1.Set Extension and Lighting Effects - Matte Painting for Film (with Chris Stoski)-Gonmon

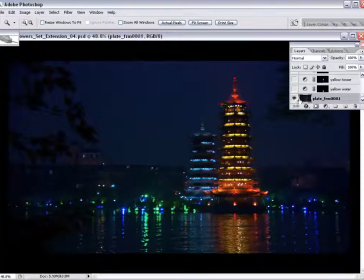[0:00]
So this is what our plate looks like for the first set extension on the DVD. And I'll go ahead and turn on the set extension. I'll just turn it on and off a few times so you can take a look at what changes I've made, what we're getting out of the set extension.
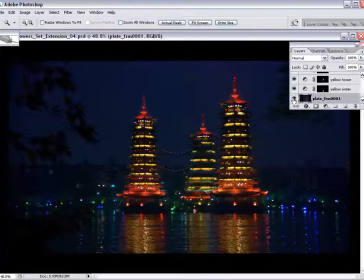[0:17]
And we'll go ahead and I'll show you how the set extension was created and how it was comped, and how you would create a shot like this for a feature film.
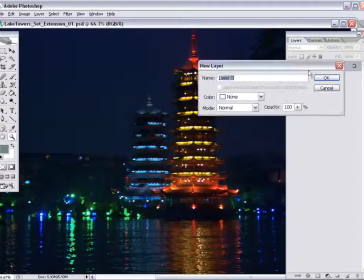[0:27]
So the first step in creating this set extension is to grab frame 1 of the plate and bring it into Photoshop.
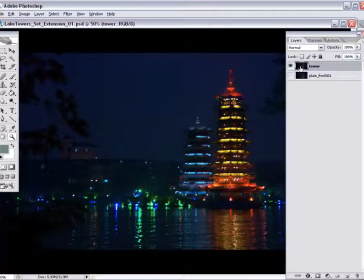[0:37]
So I'm going to duplicate this layer so that I have a duplicate of this tower, and quickly mask it out and slide it over to an area where I think I want to put the third tower.
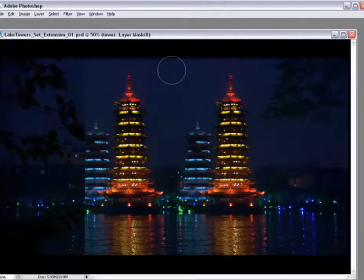[0:55]
So I'm just going to feather this thing out, get rid of some of these hard edges. I'll come back later and mat it out a lot more neatly,
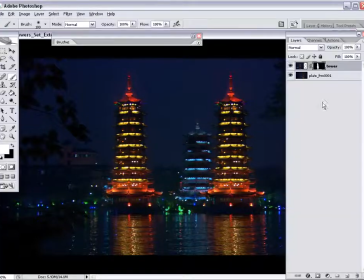[1:05]
but in the meantime we'll just go with some broad strokes just to get a composition happening here.
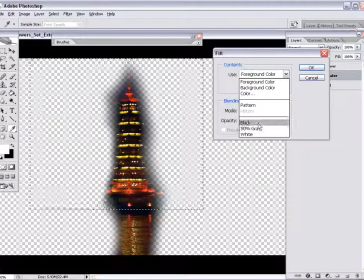[1:17]
So I'm going to keep one layer separate as the water, just because that layer is going to have the ability later to move.
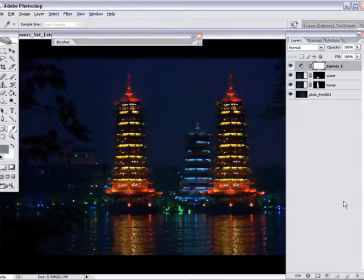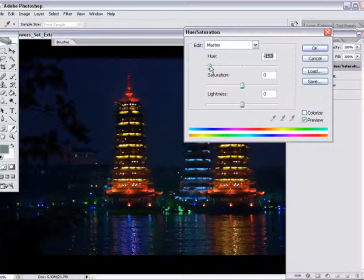[1:33]
So I just want to show you that you can apply quite a dramatic color correction or a hue shift on these buildings. So if the director wanted to, say for example, have 3 different colored buildings, we certainly could address that without having to paint one from scratch.
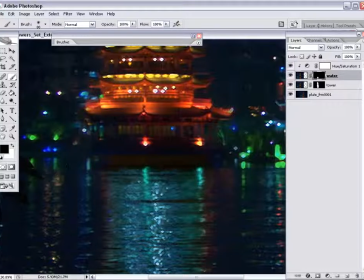[1:55]
The important thing to remember is that everything we do to the building regarding a hue shift could be done as well to the water down below.
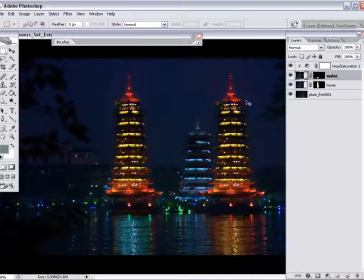[2:04]
Obviously we're going to want to have the reflection in the water share the same color space as the building that is causing the reflection.
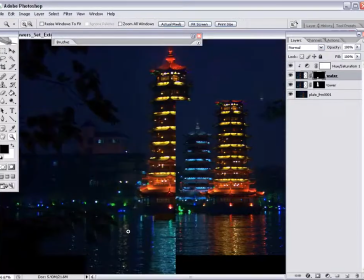[2:17]
Now this water here is matted in Photoshop,
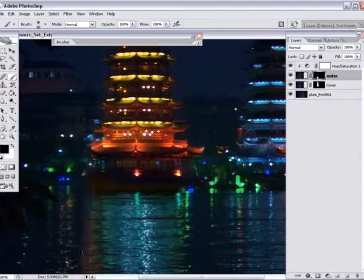[2:20]
but I'll show you later on how to use the same matte in your compositing software and ultimately get everything to move as it would for a feature film.
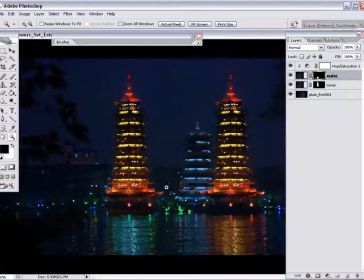So now I'm going to go in and scale this tower down. Just want to try and achieve the look that this tower is a similar size but just a little farther away
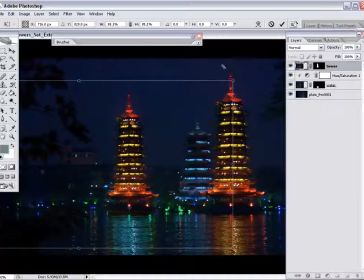[2:50]
than the other yellow and red tower.
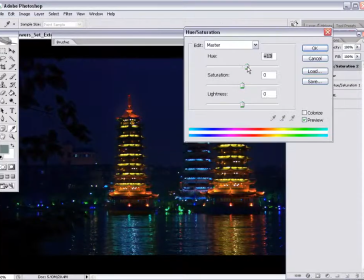Now if we wanted to, we could also change its hue, and our ultimate goal could be that we have 3 different colored towers.
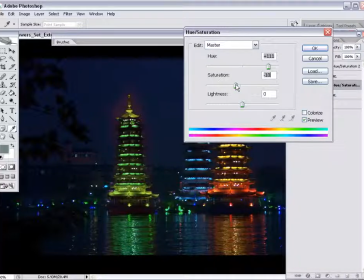[3:10]
I'm just trying to show how far you can push color range and also get that water to match.
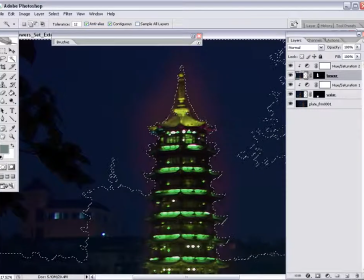[3:18]
Now of course the rooftops you might want to put a separate color shift or hue shift on the rooftops, but overall
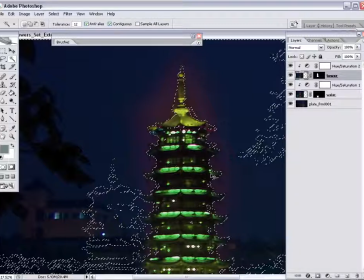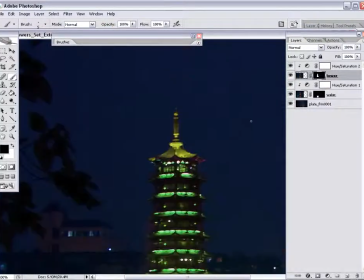[3:45]
because along with shifting the color and hue in the building, the sky turned a kind of distracting color.
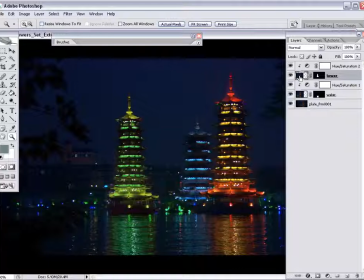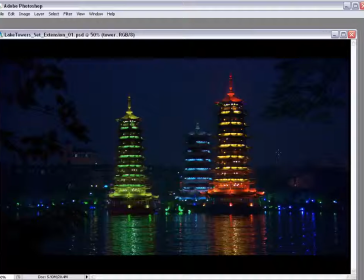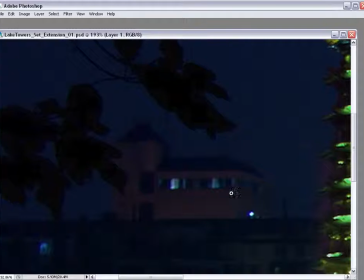[4:03]
Now I'm going to go and focus on this building up in the top left. I'm going to just try and remove this completely.